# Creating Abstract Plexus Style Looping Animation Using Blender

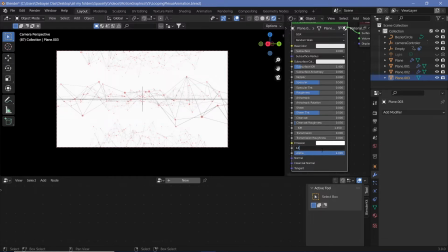18:18 The background, however, wasn't exactly white, and to make it white, I'd have to increase the emission strength.
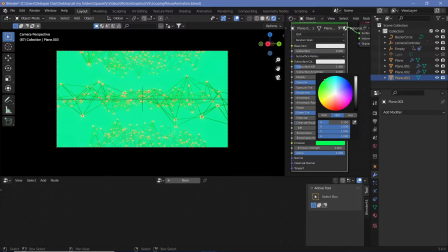18:25 But increasing the emission strength was pretty much destroying it because of the blue. So I thought maybe just a white background wasn't nice. So maybe I could try out a different color.
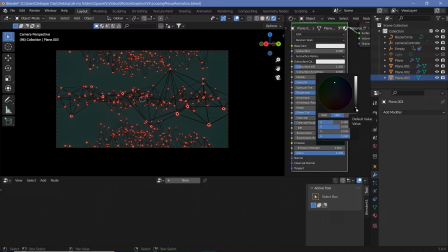18:37 That's when I realized that even though it's black, the background doesn't have to be too bright. Even with dark backgrounds, the black Plexus grid was still looking very much acceptable.
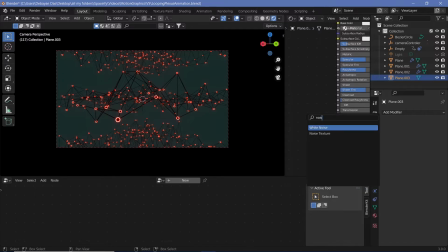18:49 So that's why I decided to just go ahead with that, because I thought this looked very well.
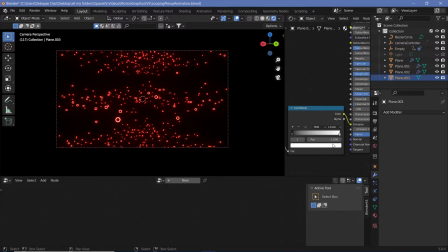18:56 However, the background still seemed a bit too plain, so I wanted some sort of variation happening in the background.
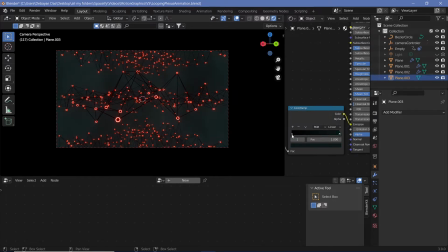19:02 So I added a noise texture to just make a few rough, darker patches in the dark background as well.
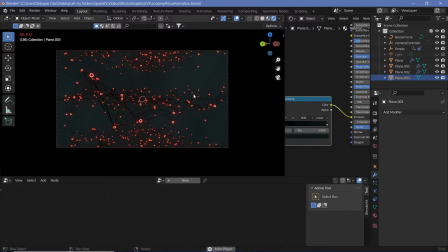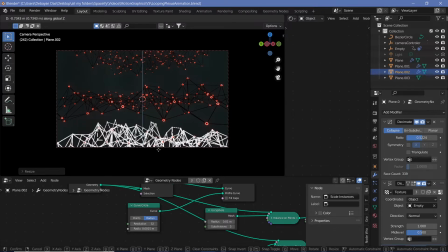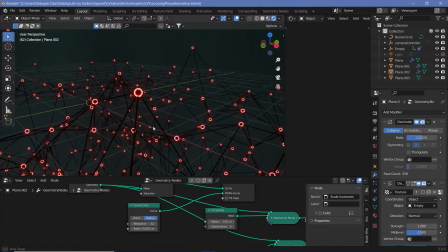At this point, I wanted to see if I could do something with the smaller spheres and probably have a few smaller spheres come out
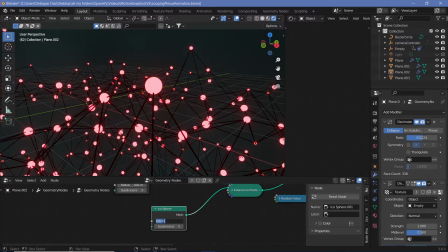19:59 larger than the bigger spheres.
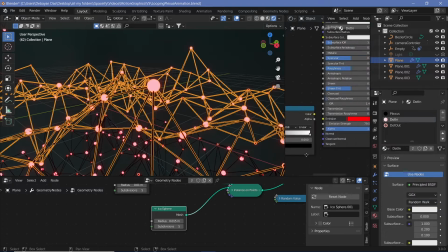20:03 So that's why I was just playing around with the max so that I could get a selection of just a
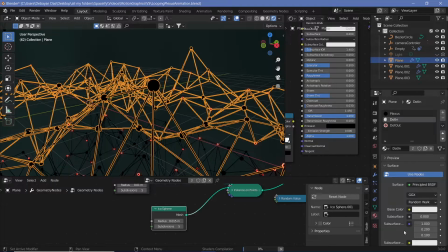20:08 few to be larger and then set that as a completely separate material.
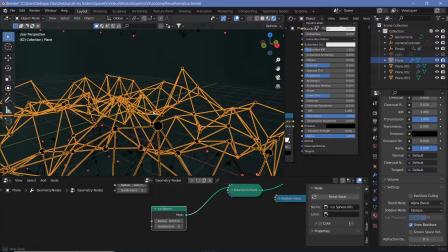20:13 So that way I'd get a bit more variation to the types of spheres that are present in the Plexus grid.
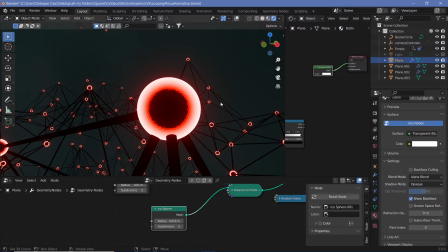20:27 So then I was trying to figure out what sort of a material would work well for the smaller spheres that were being taken outside. And I realized that
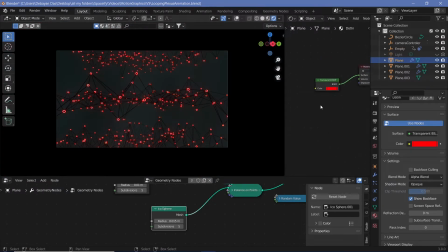20:39 something could be done with just a lot of trial and error.
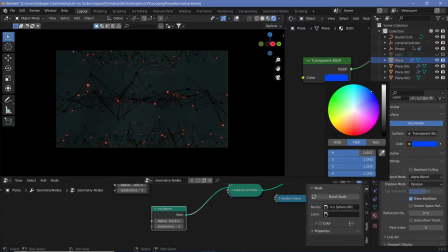20:45 I didn't want to add in another color because I was already using complementary colors of the red and the blue
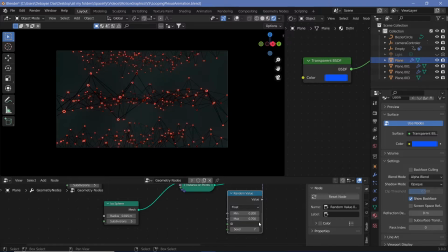20:50 for the foreground Plexus and the background. So I wanted to keep it within that red, but I had to figure out how to do it. And I realized that by keeping this particular blue color as a transparent, what it does is it just subtracts from the red. So it gives like these darker spheres which aren't as bright, but they're still red.
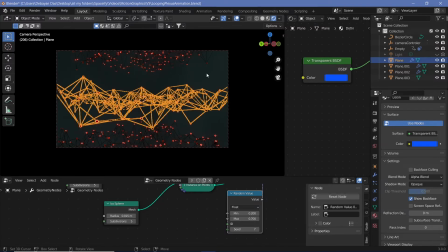21:10 So I thought that looked really nice. So I decided to keep that as what would go on in the final render.